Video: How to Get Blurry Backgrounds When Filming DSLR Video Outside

Today we're going outside to shoot with a really large aperture, which is gonna give us that nice shallow depth of field, the blurry background, but that also lets in a ton of light. So how do you do that in the direct sunlight? We use this little piece of gear right here. Let's go. All right, so we're outside and I couldn't even put the camera in the same aperture. I was gonna carry it outside with the same aperture, but it's just too bright out. You wouldn't be seeing anything right now. So I'm actually at an aperture of f/16 and the trees behind me are in focus and I'm in focus.
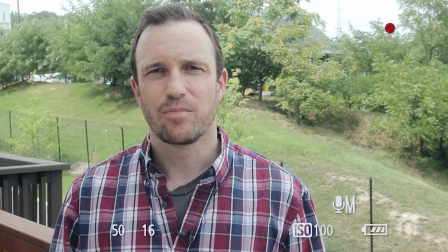[0:42]
So everything's in focus. It has that typical small sensor video camera look to it. And that's not what we want with DSLR some of the time. Sometimes you want that, sometimes you don't.
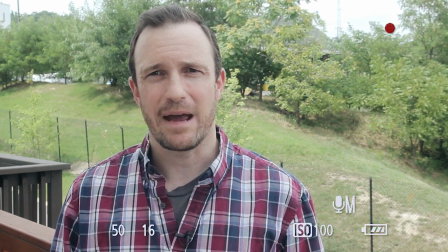[0:53]
So let me show you what it looks like if I had used the same aperture to get that shallow depth of field that you saw inside. Let me show you what happens. So let's go down to,
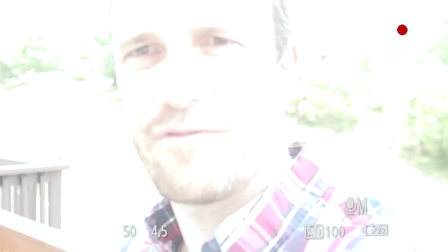[1:05]
we were at about an f4 or lower, and there you go.
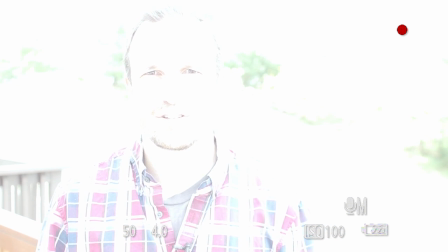[1:09]
This is what happens if you're outside and you were trying to shoot with a shallow depth of field with nothing on your camera in front of it, like the fader ND, which we're gonna show you. So what do we do? What options do we have?
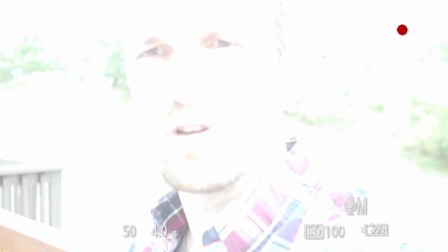[1:20]
Well, the first option, I guess, is to, as I showed you, we can raise the aperture number, okay?
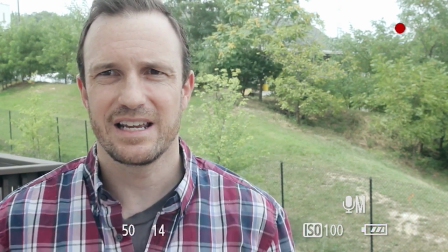[1:28]
And you can see I have to go all the way up to f/16 or f/14 just to be well exposed.
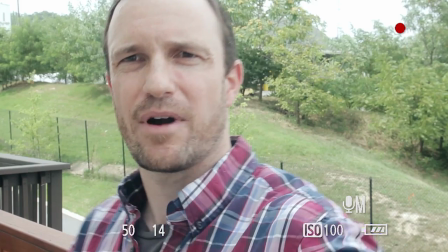[1:35]
But we can drop our aperture a little bit.
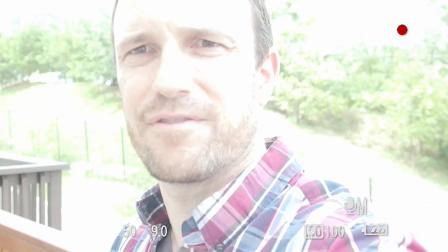[1:37]
We could go down to, let's go down to f5.6, we dropped it a lot.
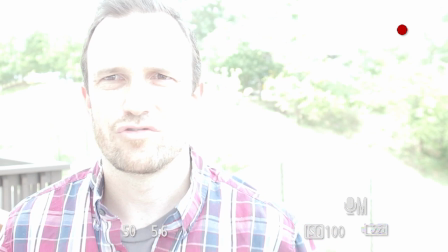[1:44]
And the next thing we could do is drop our ISO.
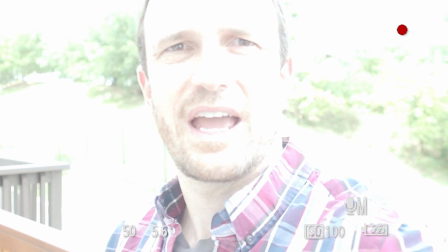[1:49]
Well, the ISO is already as low as it's going to get for this camera. And then if we go to the next step, we have shutter speed.
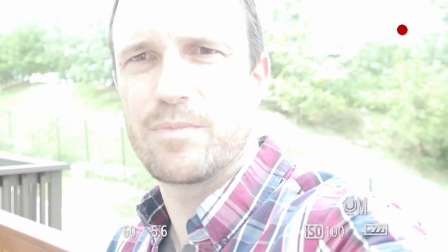[1:57]
Now this will change the look of your motion blur in your image, but we can crank up to 100th of a second,
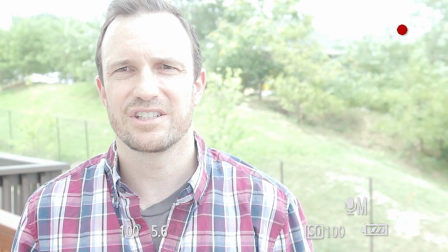[2:03]
and you can see how that darkened the image, but we're still not where we want to be, right?
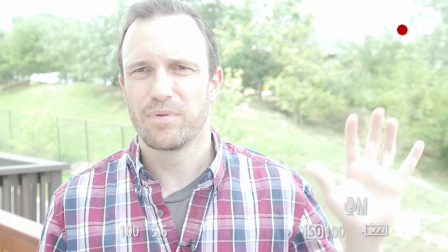[2:07]
We still have a little bit, the blurry background is there, but we're overexposed. So what do we have left? So we're outside, we're trying to shoot shallow depth of field, nice DSLR image type video, and it's too bright. We've changed our shutter speed and we've changed our aperture, but changing our aperture gives you that everything in focus look, and that's not what we want. So we have to go to something like this, a fader ND, which is a really cool piece of gear. It has several levels of neutral density in there, and you might be able to see this. As I turn this, it gets darker and darker through the lens, through the filter.
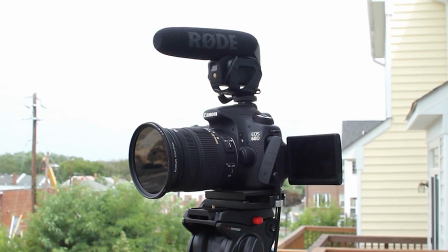[2:44]
So neutral density allows us to put this on our camera, shoot at a high aperture, and change the exposure with the disc here at many different levels you have, and that's why it's called a fader ND. And that's how we're gonna get shallow depth of field with a really wide aperture. Let me throw this on the camera. All right, I've thrown this on the camera and we're gonna go back to our regular settings, which is 50th of a second on the shutter,
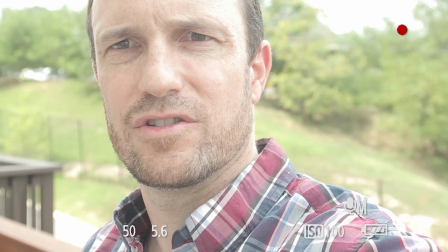[3:09]
and our aperture was down to like 4 or lower,
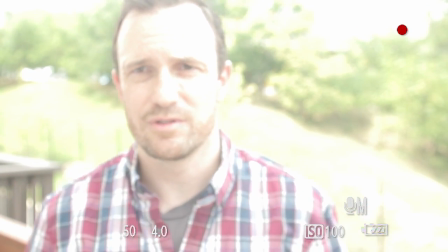[3:14]
and you can see we're still overexposed because I'm using the minimal level on the fader ND.
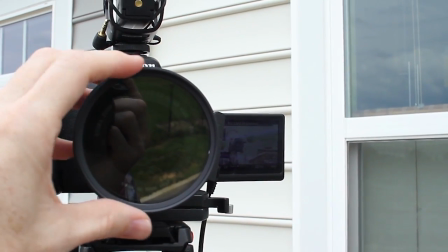[3:19]
So let's actually adjust. All you gotta do is turn the disc and you can see it's gonna start getting darker.
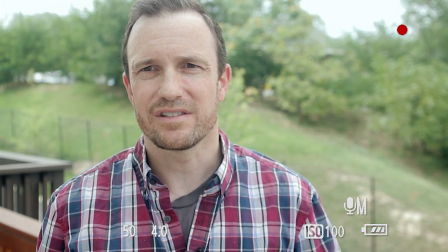[3:25]
So now you can see the background is out of focus and I'm in focus, and we have that nice DSLR video look.
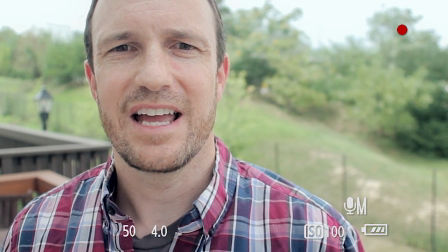[3:34]
So if you're shooting outside in the bright daylight and you wanna use those large apertures to get that shallow depth of field,
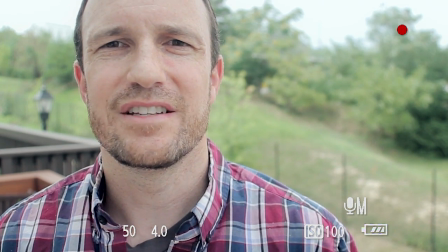[3:41]
the blurry background, the fader ND is going to be the way to go. See you next time.